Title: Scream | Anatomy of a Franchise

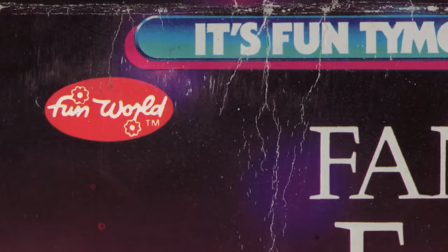12:36 Still to this day, if you buy any official Scream merchandise, it will have the Fun World logo on its packaging.
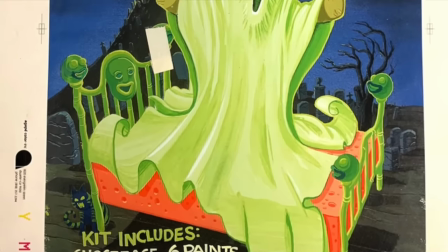12:42 Lauren Gittins, the original artist, has never seen a dime from his design being used as the backbone for the Scream franchise.
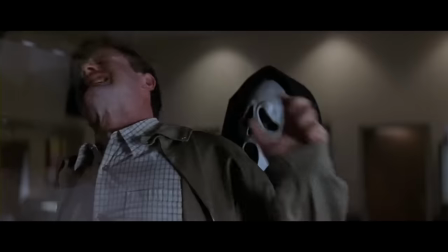12:50 The thing I kind of love about these movies is that they very much lean into the Scooby-Doo nature of this idea of the mask killer.
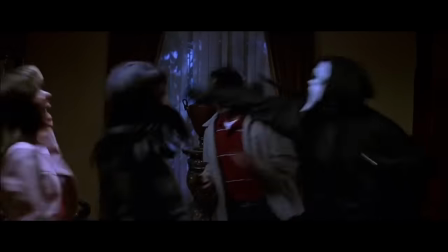12:57 It is almost a supernatural thing that exists within the universe and filmic logic of this franchise that nobody really minds or ever even really talks about,
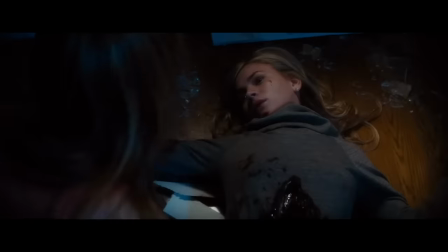13:06 because it's a non-issue. It doesn't matter how tall, short, young, or old the killer is.
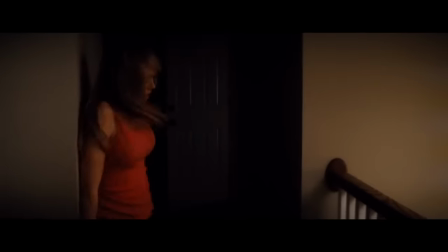13:12 Until their identity is revealed, Ghostface is always a tall, fit, young man, who always has the same proportions until the mask reveal at the end of the film.
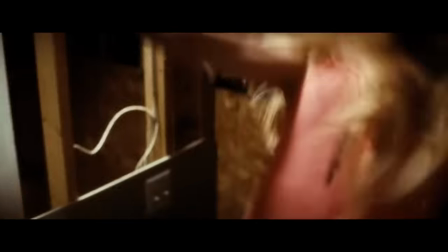13:20 In fact, Ghostface was played by the same stuntman in the first 4 films, before being replaced by a different stuntman for the most recent 2 films.
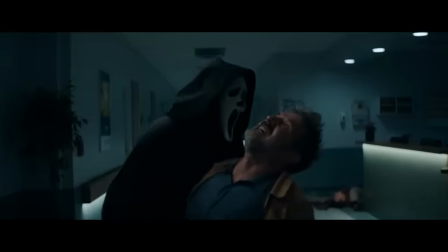13:29 It's just a fun thing about this to me.
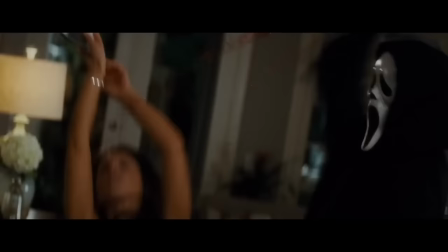13:31 And lastly, as far as the character is concerned, arguably the most memorable part of the whole thing that sells this presence is that voice.
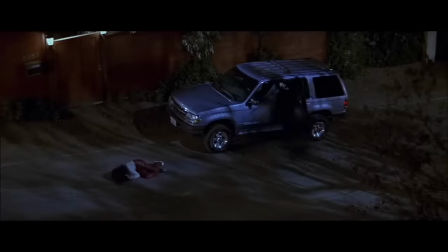13:39 Roger L. Jackson is the unsung hero propping up the Scream franchise.
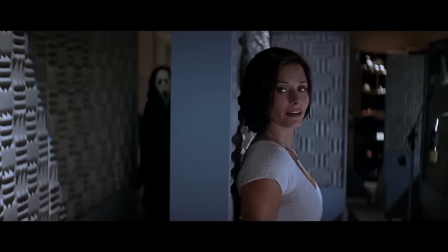13:44 I would argue that a less impactful voice would have made Scream less popular today than it currently is.
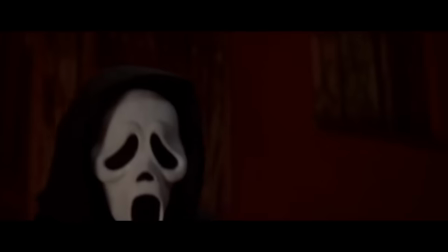13:49 That voice is just one of the coolest sounds, and instantly changes the vibe of this character.
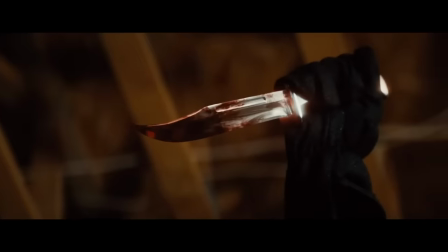13:55 I love the almost supernatural element to this series also,
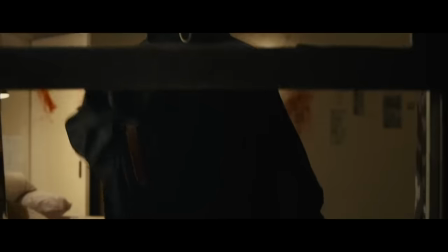13:58 that everyone essentially has these magical voice changers that all makes them sound the same when they have the mask on.
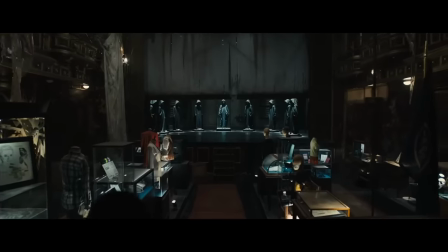14:04 It's something that could easily annoy me if done with a slightly different tone, but it just really works.
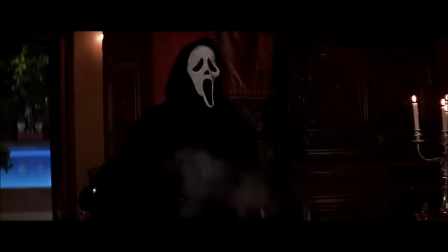14:11 In my book, his performance is an all-timer for voice acting in major films.
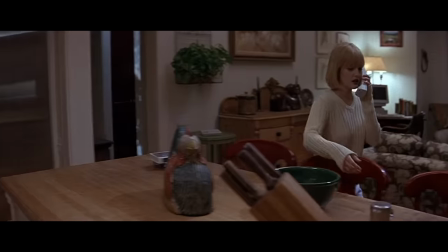14:16 He's the only reason that the first scene with Casey works the way that it does, and his voice impacts your impression of the character for minutes before you ever actually see him.
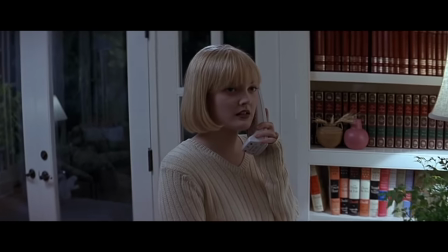14:25 For the longest time in that scene, that character is that voice.
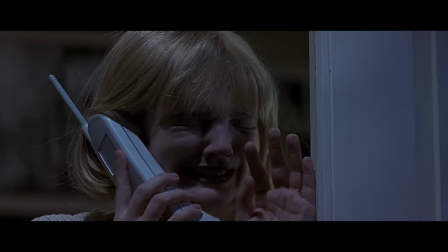14:29 The killer is just this menacing sound coming through the telephone.
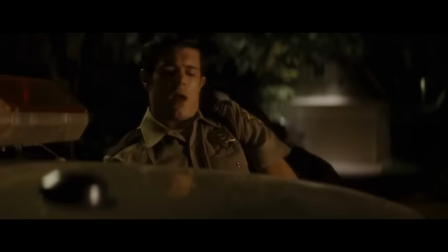14:33 And outside of Courtney Cox, he's the only person to appear in every entry of the franchise,
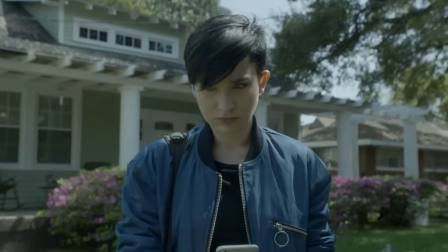14:38 and is actually the only one to appear in every entry if you count the MTV show that she was not in.
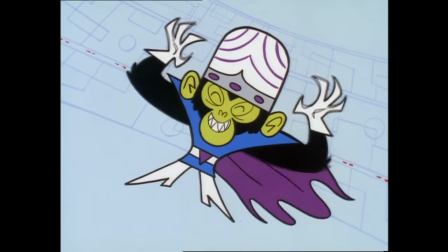14:44 Also known as Powerpuff Girls' Mojo Jojo,
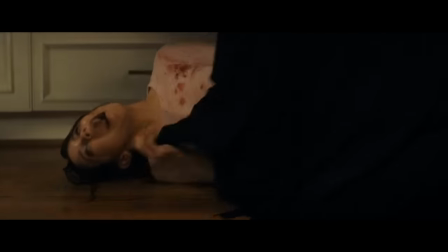14:48 Jackson made this part his own, and the inflection that he puts on certain words makes it so memorable.
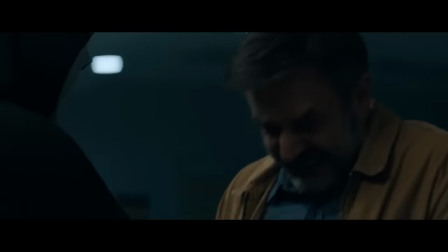14:54 And through that, he has become one of the most recognizable pieces of iconography associated with the series, and most people don't even know what he looks like.
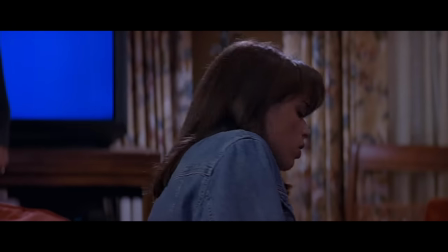15:03 The cast have also largely been what this movie's remembered for,
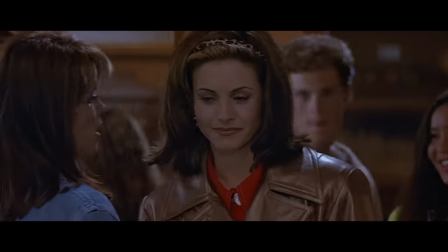15:06 and they all do an excellent job in this across the board. Scream is a unique franchise in horror, in that it is very character-focused.
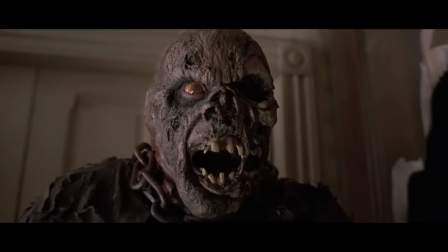15:13 When you think of Friday the 13th, you think of Jason. When you think of Nightmare on Elm Street, you think of Freddy.
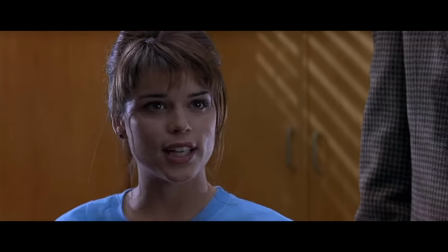15:19 But when you think of Scream, you also think of Gale, Sydney, and Dewey.
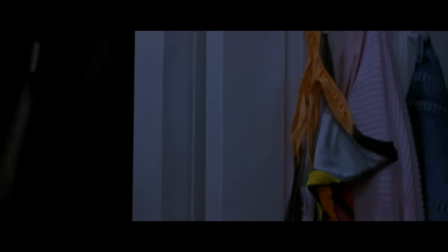15:24 And while the iconography of Ghostface is a driving force in the marketing of this franchise,
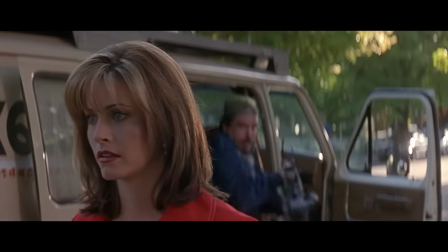15:29 this is a weird one, in that its cultural love comes from people loving its recurring protagonists.
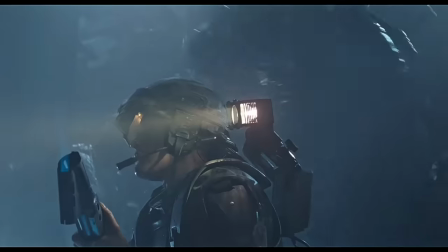15:35 You know, most of these horror franchises exist on having a recurring villain that attacks a new group of unsuspecting people each time.
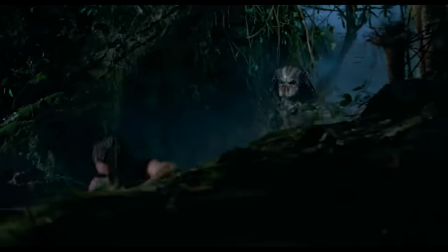15:43 From a writing perspective, this is a lot easier to handle.
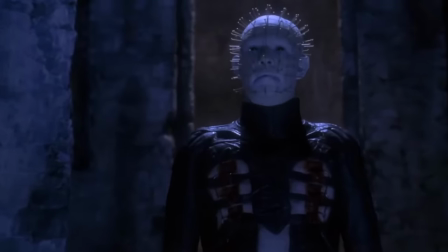15:47 Because how do you possibly write entire movies if we start in the first scene with the characters not only knowing what the threat is,
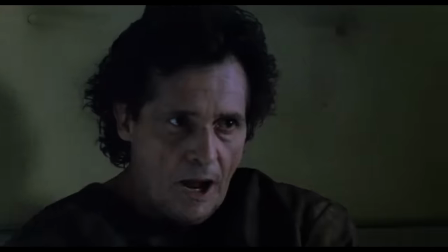15:54 but also knowing exactly how to stop it? There's no sense of discovery there, and in that, very little room to grow and build a compelling narrative.
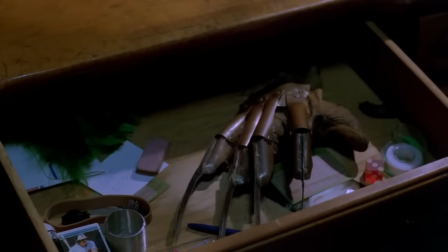16:03 Most of these movies are very formulaic in nature. We're introduced to a young cast of people who symbolically release unrelenting evil into the world.
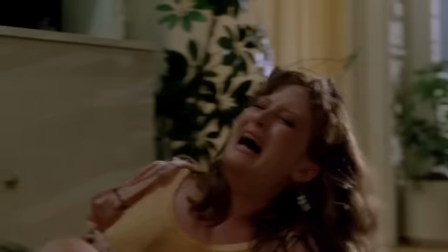16:11 They are hunted down for this, and some of them die. And in the third act, they discover the weakness of the monster, and in a final climactic battle,
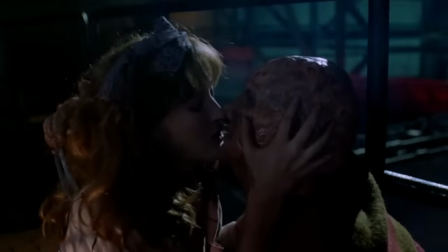16:19 turn the tides against him, and through that, overcome their own personal vices or issues.
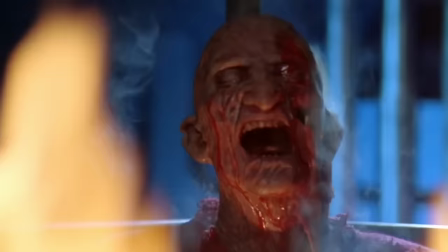16:25 This is how almost all of these films work.
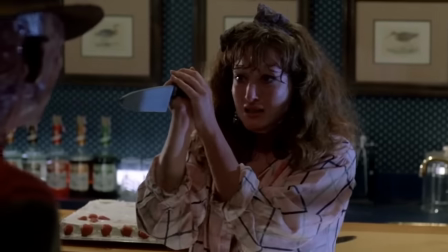16:28 And in franchises where you do have recurring characters, you sometimes get really weird solutions to that problem that never really work.
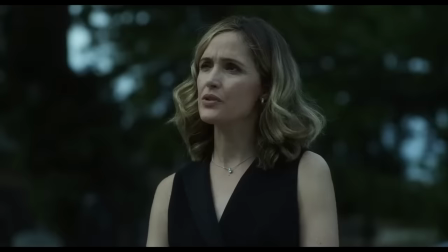16:35 Such as the recent Insidious, The Red Door, that gives the whole cast amnesia to where they don't remember the events of the earlier films,
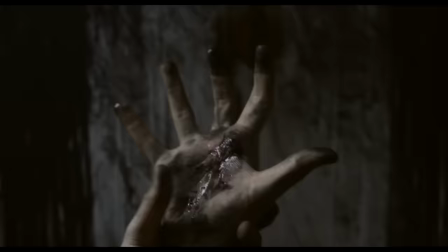16:42 to circumvent those issues, which was kind of laughable.
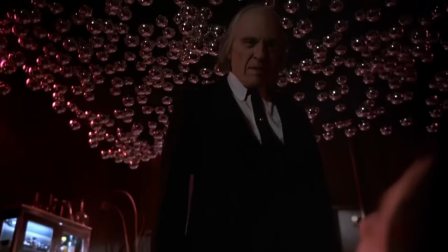16:47 Very few are like Phantasm, that has an actual ongoing continuing story that takes place over decades,
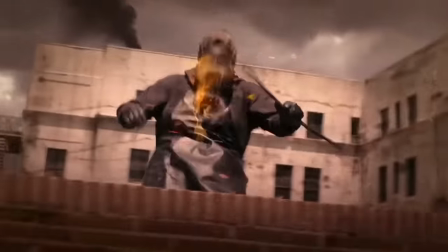16:53 with mostly the same cast members returning each time. And that's cool to see, and is something that makes Scream special.
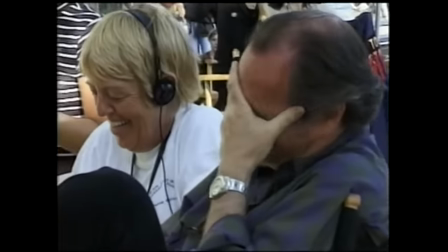17:00 And the base mystery aspect with a different killer in the same mask time and time again is the secret ingredient to this continued longevity.
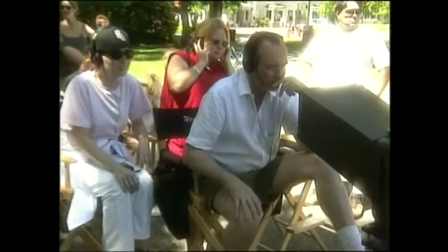17:08 Each film is familiar but is able to be different enough to not know what to expect going into it, which is kind of genius.
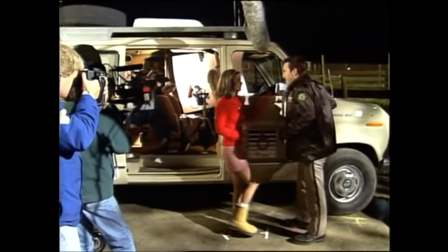17:15 As far as the cast are concerned, there are also a lot of people who almost made it in here that ultimately did not, any of which would have made the film a very different kind of project.
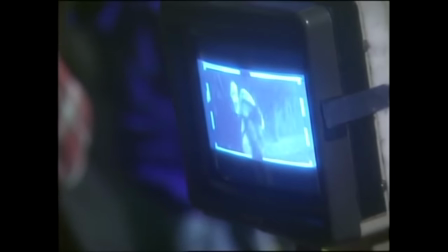17:24 Vanessa Shaw, Reese Witherspoon, Molly Ringwald, and Brittany Murphy were all in the running for Sydney.
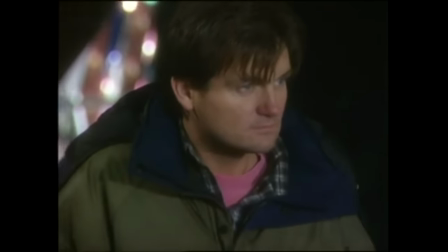17:31 Seth Green, Jason Lee, Brecklyn Meyer, Brooke Shields,
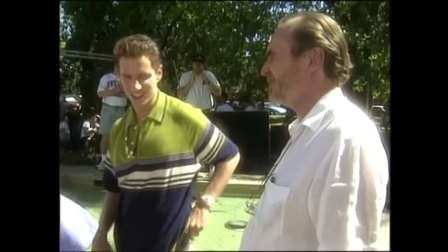17:35 Thora Birch, and Natasha Lyonne also almost were cast as well.
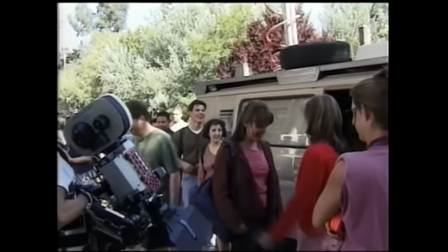17:40 Lyonne only missed out on the project because she was under 18,
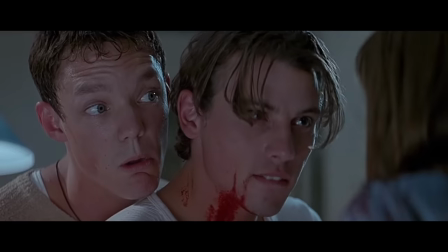17:43 and her parents would not sign off on her being in the production. Matthew Lillard, who probably gives the performance of his career in this, ended up being in the movie entirely on accident, as he just by happenstance bumped into the casting director who liked his look,
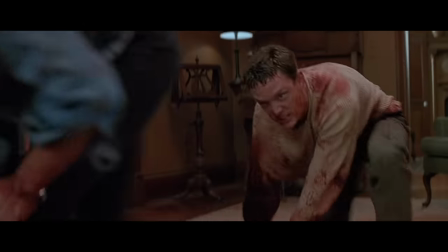17:57 and asked him if he was an actor, to which he said yes. And she then told him to audition for the film because she would cast him.
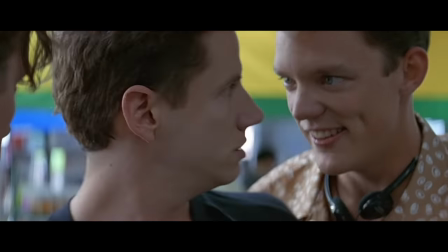18:04 Just so much of this worked by pure coincidence and timing, which is kind of amazing, but also just how life works sometimes.
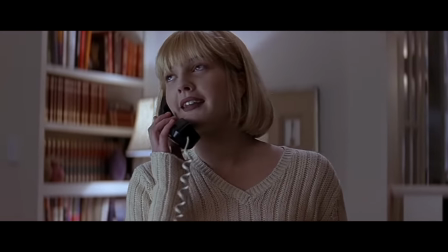18:11 Even if the rest of the movie was bad, which it isn't, the first scene alone would have cemented it in the history of horror cinema forever.
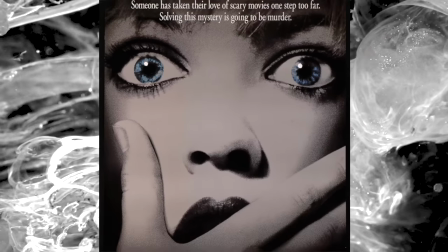18:19 I know you don't need to be told this, but Drew Barrymore being the face on the poster and her name getting top billing was a purposeful
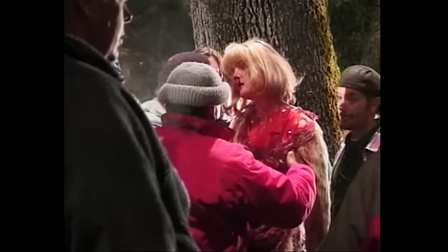18:25 ruse to trick audiences into believing the film would have been one thing before her being killed not even 10 minutes into it,
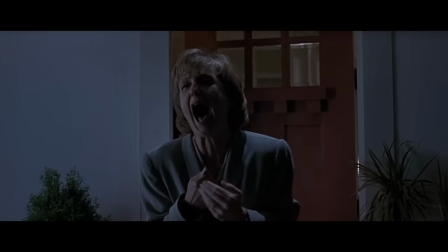18:31 sending it into an entirely different, unexpected direction.
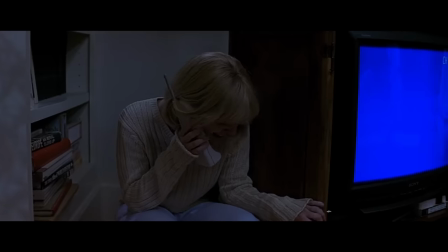18:34 An intention that clearly worked, one that has been attempted to be done with each subsequent film to varying degrees of success.
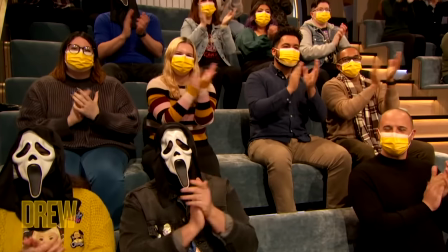18:42 Although while she has today very much embraced the film,
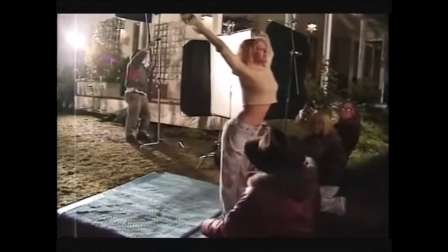18:45 there is believed to have been possibly some more nuance to how this scene came together than what at one time was believed.
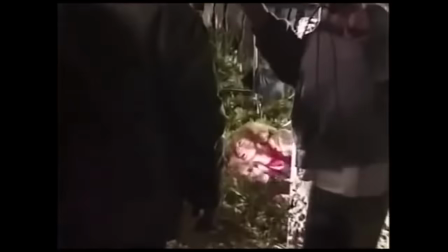18:52 It is well documented that Craven and the Weinsteins originally offered Barrymore the lead role of Sydney,
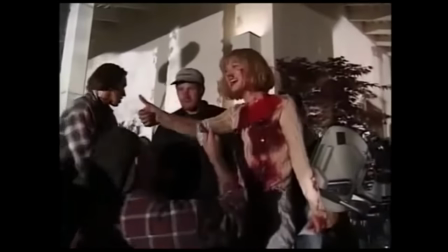18:58 but that she turned it down, and that it was even reportedly her idea to play Casey at the beginning,
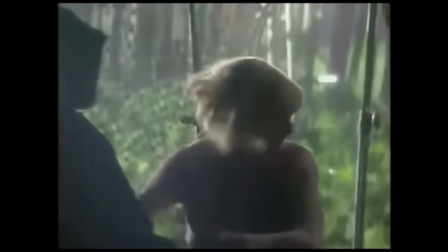19:02 to add a shock to the start of the film. But it has been insinuated from some involved with the production that at the time she didn't even want to do that,
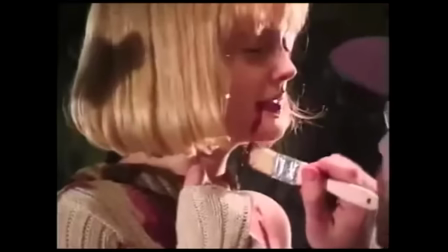19:11 but did that one scene in the movie to avoid political retaliation from the Weinsteins that would have resulted from her turning them down.
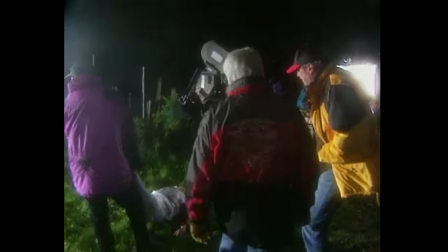19:19 Everything about this opening is pinpoint perfection on a pure filmmaking level,
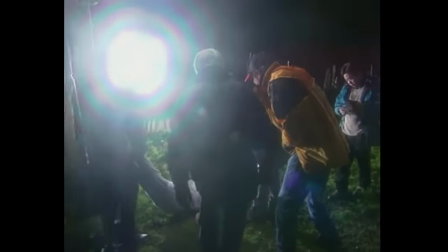19:23 to a degree that may have never been topped before or since its filming within horror movies.
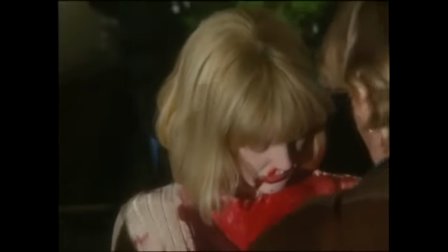19:28 It is a parody of a traditional horror opening, yes, but in that,
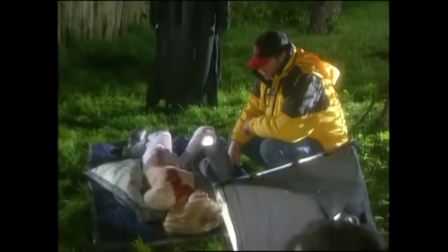19:33 it so successfully articulates what makes a slasher opening work, that it distills it to its finest essence.
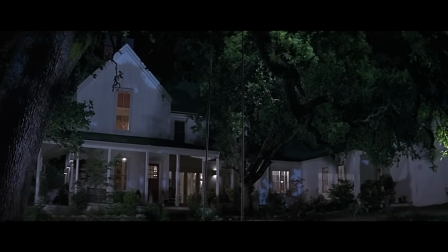19:39 Riffing on tropes that were popularized with movies such as Halloween, Psycho, and Texas Chainsaw, that date back even to earlier films,
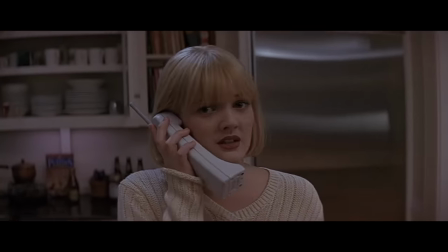19:48 even incorporating small parts of the extremely memorable Halloween score into its own score when they're talking about that film on the phone.
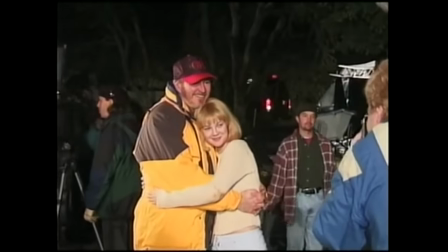19:56 The blocking alone of the sequence could be studied as a masterclass up there along the likes of virtuosos of the medium like Spielberg.
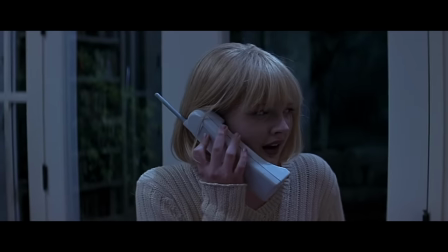20:02 Just how every single shot flows into the next with purposeful thought and intention. how you can see the silhouette of Casey's boyfriend tied up outside on the patio,
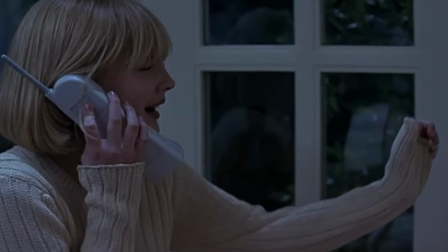20:11 before you or her even know that he's out there. This is a trap laid just for her.
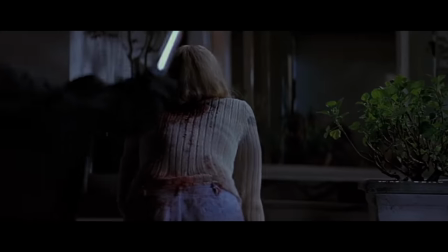20:17 She is dead before the scene even begins, and the filmmaking is designed to subtly indicate that, even if we do not consciously recognize it.
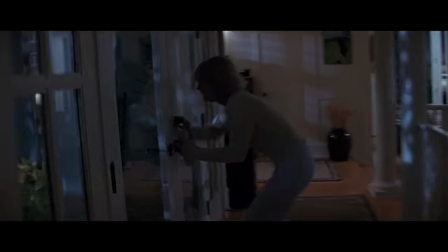20:25 The hyper wide-angle lenses that even distort the rooms of the house some,
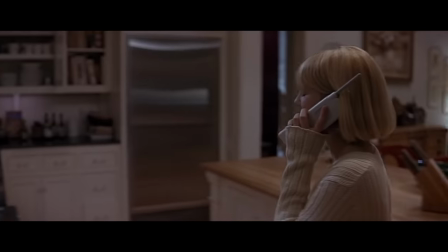20:29 both add a disorienting effect to the frame of the image, but also allow us to see as much of Casey's surroundings as possible.